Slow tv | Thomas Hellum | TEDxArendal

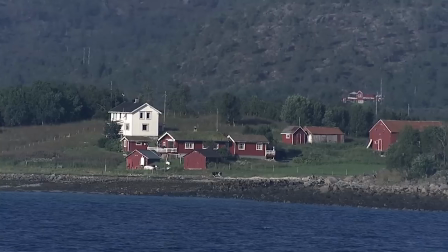And when you keep it that long, I'm sure some of you now have noticed the cow. Some of you have seen the flag.
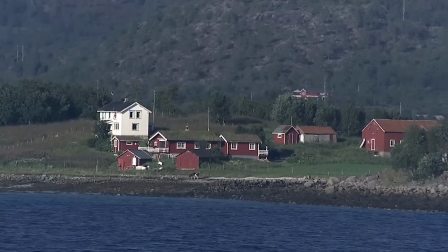Some of you start wondering, is the farmer at home? Has he left? Are you watching the cow?
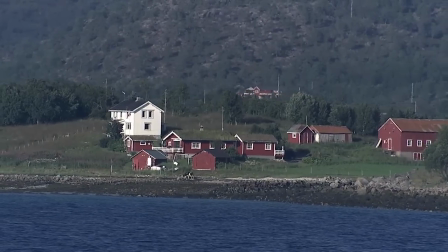And where is that cow going? So my point is, the longer you keep a picture like this, and we kept it for 10 minutes,
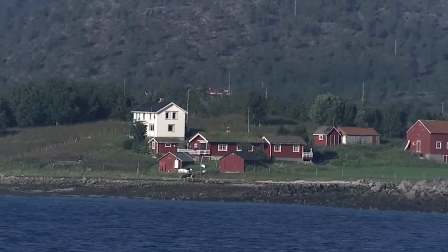you start making the stories in your own head. That's slow TV.
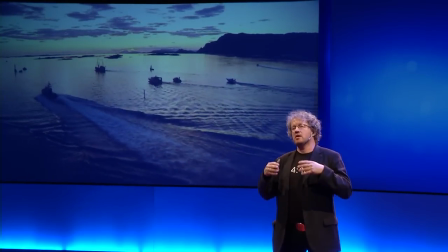So we think that slow TV is one nice way of telling a TV story,
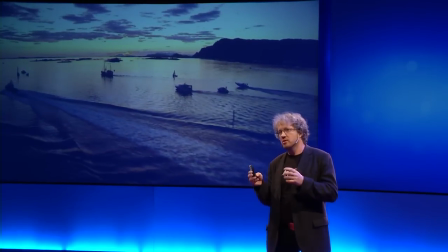and we think that we can continue doing it, not too often, once or twice a year, so we keep the feeling of event.
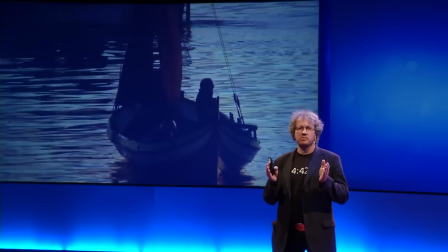And we also think that the good, slow TV idea, that's the idea when people say, oh no, you can't put that on TV.
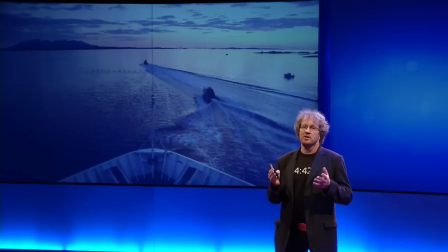When people smile, it might be a very good, slow idea. So, after all, life is best when it's a bit strange. Thank you.